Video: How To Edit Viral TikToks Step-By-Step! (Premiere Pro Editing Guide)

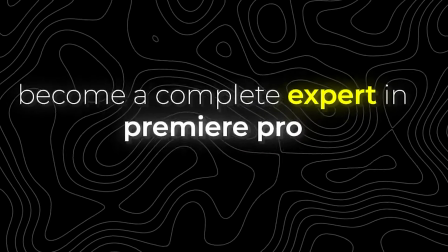I'm also hosting my own personal course in which I take you from a beginner to a professional in just 30 days.
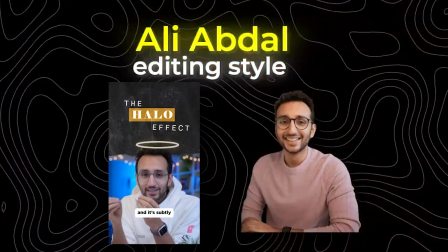I also teach you how to edit like me and Ali Abdal and Alex Hormozi and multiple different styles.
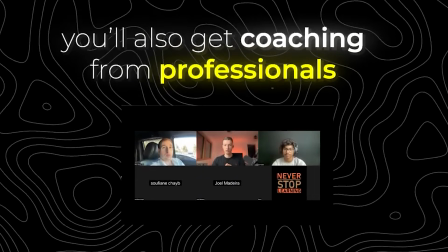We host weekly group calls where we answer your questions and review your edits, and you can learn to grow your social media page with our business courses. And for 2024, we'll be releasing a certification program where we can link you to companies in need of editors. All you have to do is pass the video editor's test and start getting paid. We want you to take as little risk as possible and enjoy the benefits of being an online video editor. So if this sounds good to you, join videoeditors.io for only $47 a month. The link is in the description below.
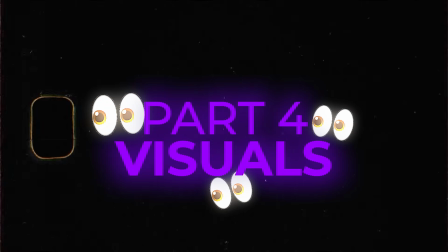Alright, back to the video. Now for this clip, I'm just gonna go ahead and delete myself. I'm gonna add a background, then I'll drag in my text and type in my first tip. To spice up my text, I'm gonna add a glow to it, drop the threshold all the way down.
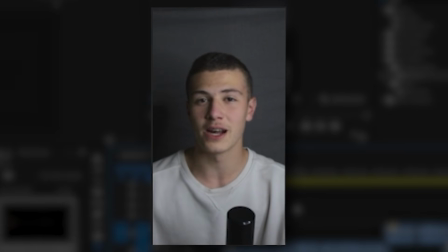Then I'll rearrange my text how I like it. Imagine a professional sat down for so for this section, I think I have a piece of stock footage.
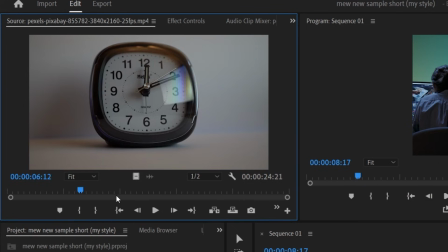Let me drag that in.
Hours and hours.
We can use a clock to showcase hours passing by.
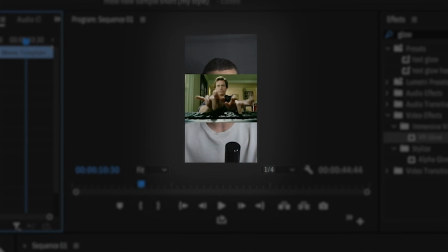Trying to create.
Actually, here I can add that meme of the dude typing really hard.
A beautiful and aesthetic asset.
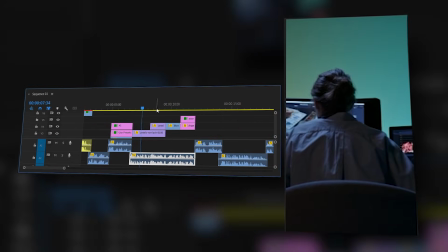And for this part, I'll add a heavenly background. And this is what we end up.
Imagine a professional sat down for hours and hours trying to create a beautiful and aesthetic asset.
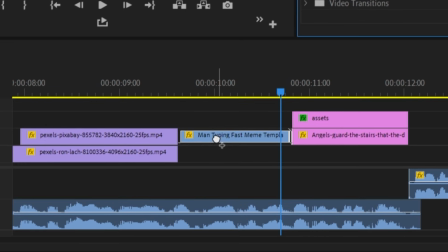I want to add a rotation animation to this thing. I'll add a quick zoom into this frame right here. And then I'll place it over my heavenly background. Now for this part, I'm just going to add a simple zooming. Because I want to build it up to a meme. So let's go ahead and drag that in.
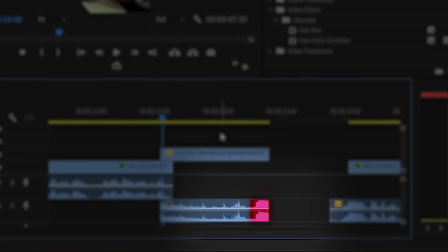And we can just add some tracking to it. And I'm going to cut that as soon as the noise gets loud. Because that just makes it funny.
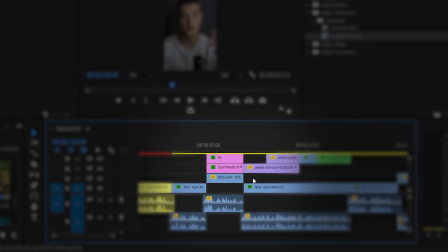There we go. Now over here, I'm mentioning my second tip. So I'm just going to go to where I mentioned my first tip and then just duplicate it as a whole over to this side.
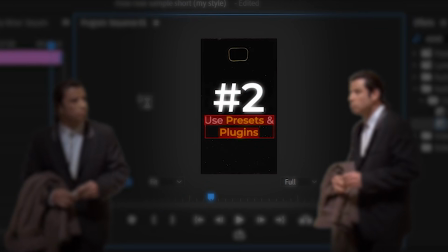Now all I have to do is change the number one to number two and then change the actual tip to what I say in the video.
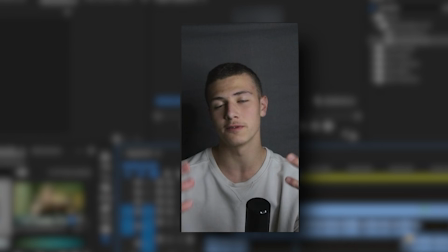Since this is a build up, I'm just going to add a simple zoom out. If you are trying to build a building, the first thing, right, I'll just drag in this construction gif and then replace the video with a background.
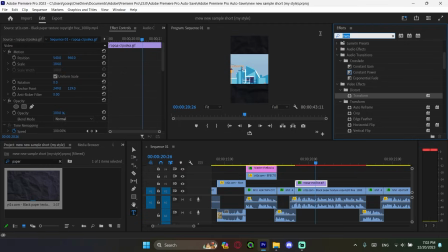And I'll add a move from bottom animation. And then I'm just going to make it get off of the screen with a move to bottom animation. Then I'll just word out the thing that I just said right now. So I'll drag in my text and I'll try and align it to each word that I say.
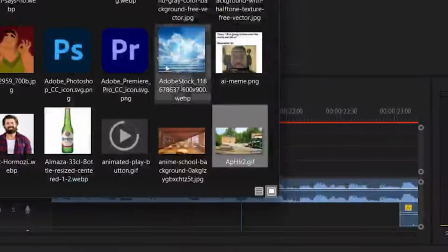Then I'll go ahead and write out every word that I said. And then I dragged in a house building gif and then slap on a move from bottom animation.
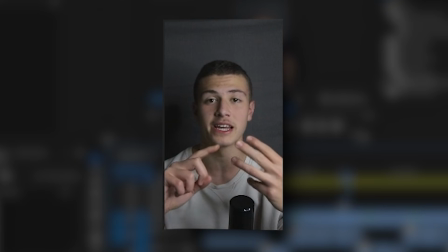You have mastered different types of cuts, timing, and pacing.
As for here, I'm also going to use a background, right?
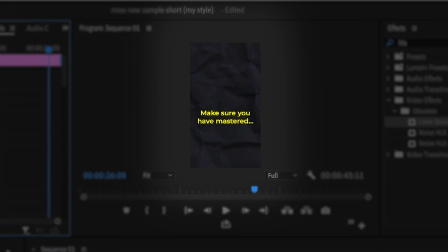So I'll just go ahead and add my background. And for this first part, I'm just going to write it out as one piece of text. And then I'll just drag a move to bottom animation to make it disappear at the end. Different types of now when I say cuts, timing, and pacing, I'm gonna go ahead and find icons matching for each one.
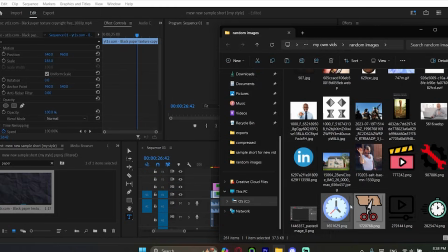So going back to my edit, as soon as I say cuts, I'm gonna go ahead and drag in my cut icon.
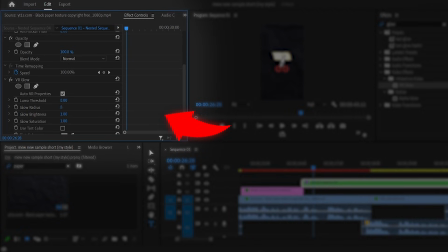We have to nest it and then we can add our glow and mess around with these settings till it looks pretty good. When I say timing, I'm gonna add my time icon.
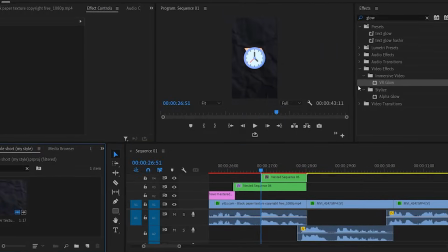Same thing, I'm gonna go ahead and nest it and then add a glow to it.
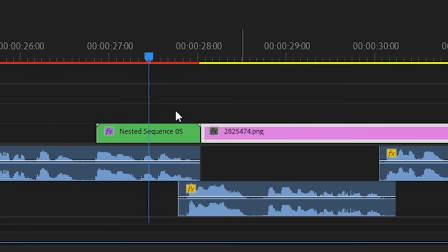And once I say pacing, I'm also gonna drag in my icon for pacing and do the exact same thing where I nest it and add a glow to it. And now that each emoji is aligned with what I'm saying, I'm gonna place each one at a separate place on our screen. Now we can get a bit creative with the animations on these ones. For the one at the bottom, I'm gonna add a move from bottom.
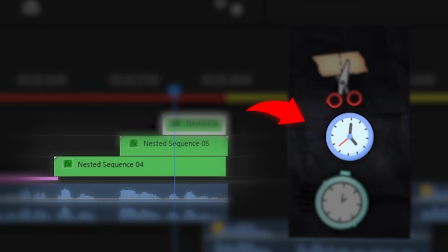For the one up top, I'm gonna add a move from top. And for the one at the center, I can do a move from left or move from right.
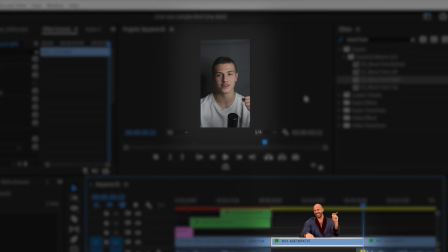Cuts, timing, and pacing.
Nice. This specific statement, I can actually use a rapid zoom out on it.
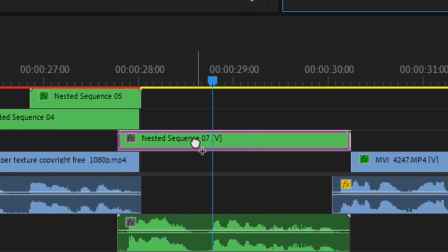So before I do anything, I'm gonna right click and nest it. And then I'm gonna drag in my rapid zoom out. And then just to extend the keyframes to the extremities of the clip.
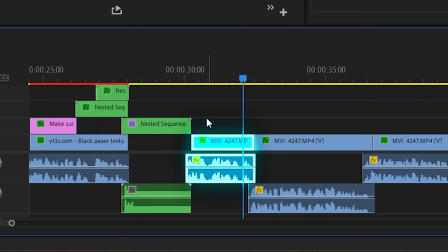Otherwise, your building will just collapse.
For number three, we're gonna do the same thing we've done for number one and two.
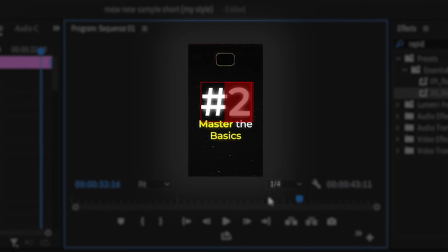We're gonna go ahead and duplicate our background and our text. Change the number to three. And then change the advice to whatever I say on here.
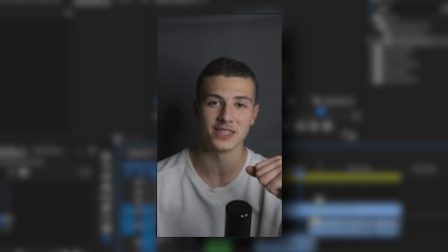Secret that a person grows best when surrounded by like-minded individuals.
Once again, we're gonna be using our show not tell.
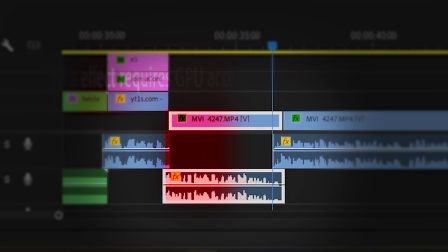And I'm gonna try and visualize everything that I'm saying. For the part where I'm talking about a person's growth, I'm gonna have this stock footage of a person smiling.
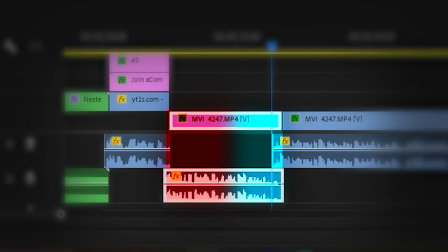And now for the part of the like-minded individuals, I can show this video of a boardroom.
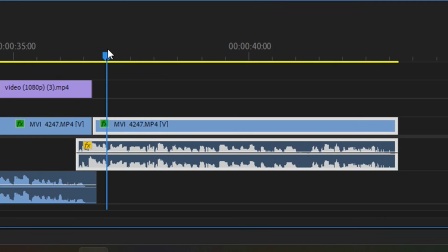And for this last part, because I want it to be impactful, I'm just simply gonna add a zoom into it. And I list three things, so I'm just gonna have a background and start listing these as text.
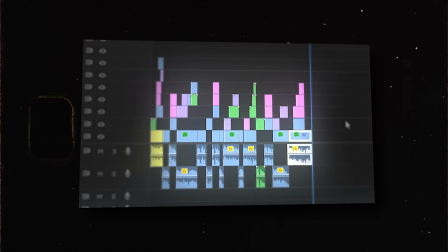So after applying our show not tell mentality, take a look at how many more layers we have got. So now let's watch through this and add our transitions.
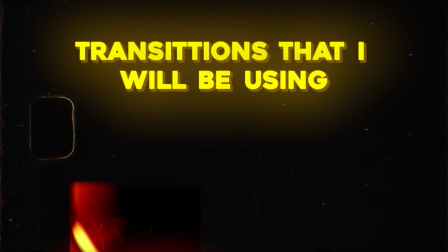The ones that I'm going to be using are a combination of grunge transitions and light leaks.
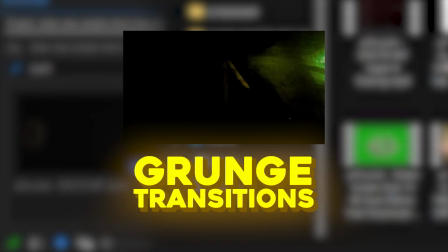To do this, all I have to do is drag in my transition video into my project file. So let's go ahead and watch through our video right now and see where we can place our transitions.
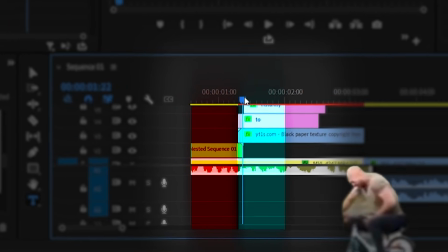Instead, I wanted to place a transition when I'm going from this scene over here all the way to this scene. Right, so let's go ahead and do that and then change the blending on the screen.
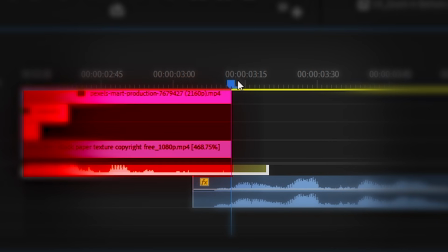Quick tips to instantly improve.
Now when we're going from here to here, I'm just going to have a movement transition.
These worked for me.
I think I'll add a transition between this point over here and this clip right here.
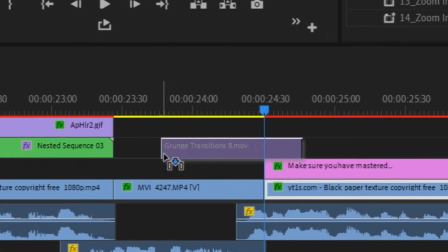Go ahead and drag that in and align it.
Asset. And you can just come.
Right, so let's go ahead and do that. And I need a small transition between this clip and this clip.
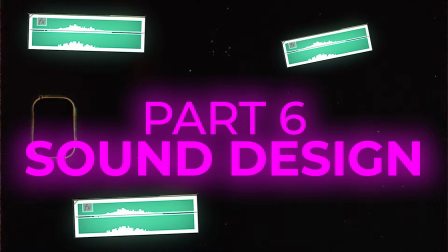Now that we're done with transitions, let's move on to sound design. First, we brought my words to life with visuals. Now we're gonna bring the visuals to life with sound. So let's go ahead and do that. The three is important, so I'm gonna have a sound effect for it.
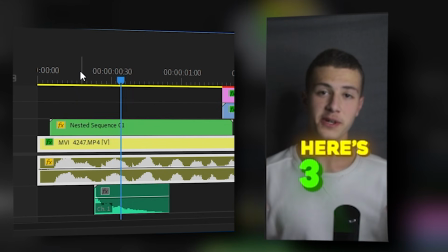Yeah, I think I'm just gonna use this sound effect right here. See how this looks.
Three quick.
All right, and for the transition, let's not forget to add our sound effects.
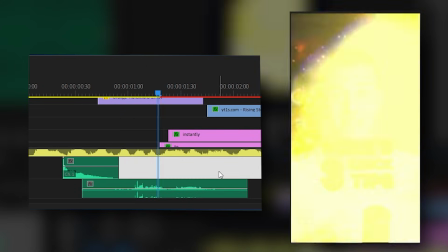This is our transition sound effect.
Tips to instantly improve.
Let's have a whoosh as this thing is coming up.
Improve your.
And I want a sound effect for the arrow increasing. Let's see how this sounds.
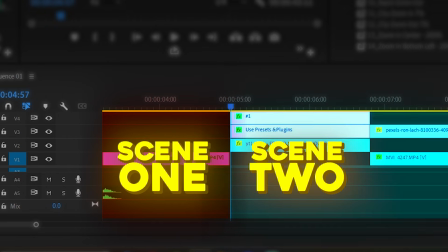Alright, now when I'm transitioning between scenes, I like to use a camera shutter sound effect.
Number one, use presets and plugins.
Alright, I'm gonna add a typing sound effect for this. As for the area where there's this heavenly thing, I'm also gonna add a heavenly sound effect.
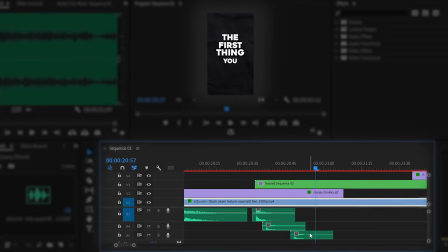We can add a shutter sound effect here. So I just went ahead and added a sound effect for each time a word popped up. And this is what we end up with.
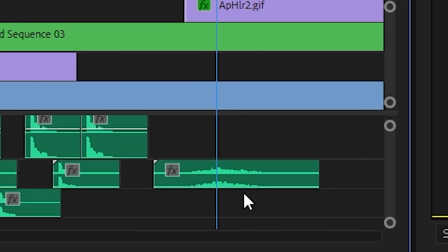First thing you would do is dig once again, a whoosh for the movement and a camera shutter for changing scenes.
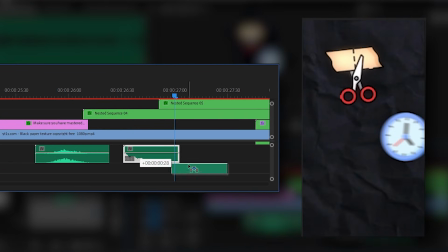Once again, using that wine glass sound effect to highlight the things that are popping into screen. Now to highlight these statements, instead of using a wine glass sound effect, I'll just use a bell sound effect.
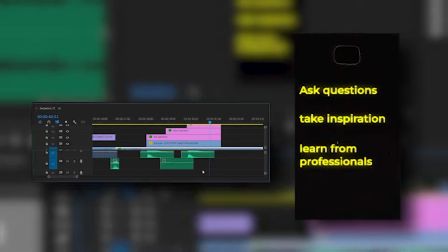You can ask questions, take inspiration, and learn from professionals.
Now there's one more thing that's missing, and it's kind of the ice cream on the cake.
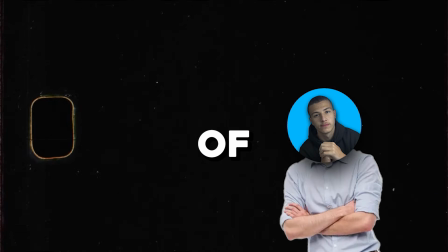The icing on the cake. We're gonna be making use of our build-up sound effects and our hit sound effects.
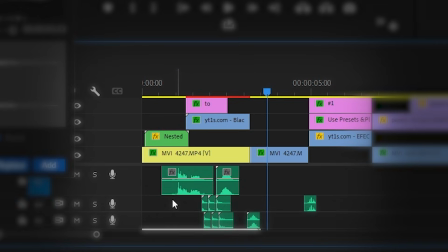So I'm just gonna have a build-up right over here as I'm introducing the hook, right? And I'm just gonna have it build up all the way until I transition to the part where I'm tracking to my face.
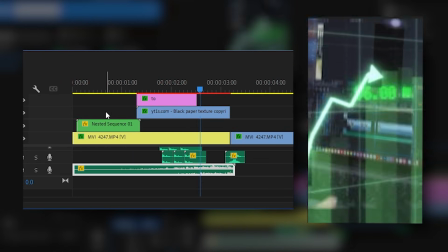Three quick tips to instantly improve your editing. These worked for me, so they'll work for you.
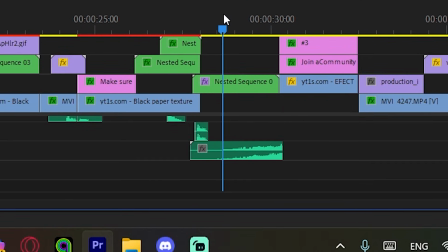I also wanna have a build-up here, and we'll add one last build-up right over here. And after 2 hours of editing, this is what we ended up with.
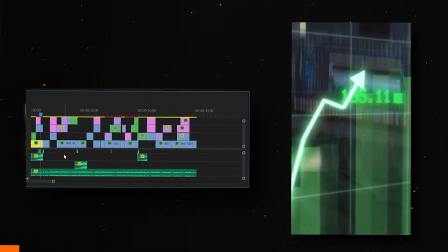Here's three quick tips to instantly improve your editing. These worked for me, so they'll work for you.
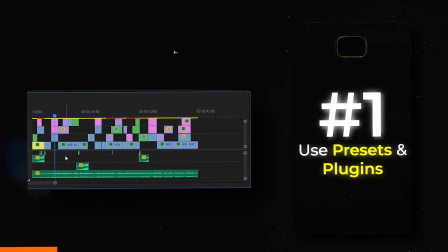Number one, use presets and plugins.
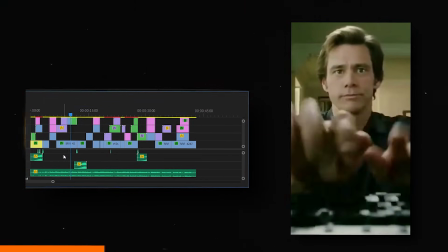Imagine a professional sat down for hours and hours trying to create a beautiful and aesthetic asset, and you can just come and use that in your video.
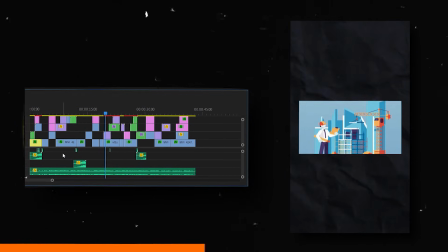Number two, master the basics. Most of you need to hear this. If you are trying to build a building, the first thing you would do is dig out and build a solid foundation.
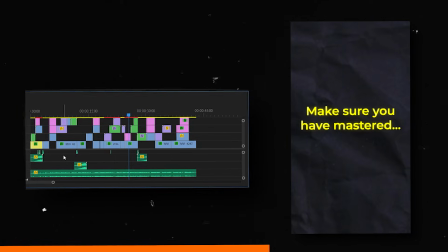It's the same with video editing. Make sure you have mastered different types of cuts, timing, and pacing.
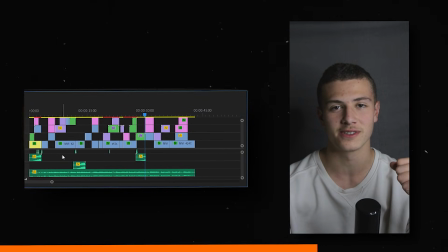Otherwise, your building will just collapse. And number three, join a community of editors.
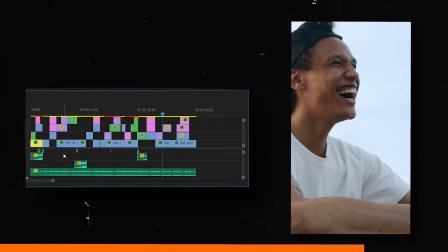It is no secret that a person grows best when surrounded by like-minded individuals.
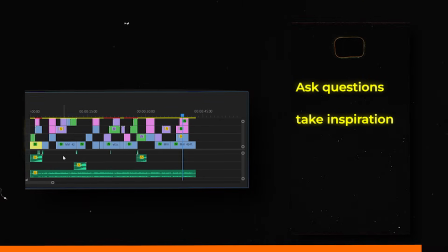So finding a community where you can ask questions, take inspiration, and learn from professionals is crucial to mastering editing.
Ladies and gentlemen, thank you so much for watching till the end of the video. It truly means a lot to me. Please, if you've watched till the end of the video, go ahead and comment down below so I can thank you personally, because it genuinely means a lot to me. I hope you're enjoying these videos. Let me know what you think of them down in the comments below. And don't forget to check out videoeditors.io. And as usual, if you have any questions, leave them in the comments below or message me directly. I'll see you guys in the next upload, hopefully not 2 months from now. Have a good day. God bless you guys. Oh, and check out these two videos. They're really sick. I promise. You could trust me. Right, like, this one's pretty cool. It took a while to make.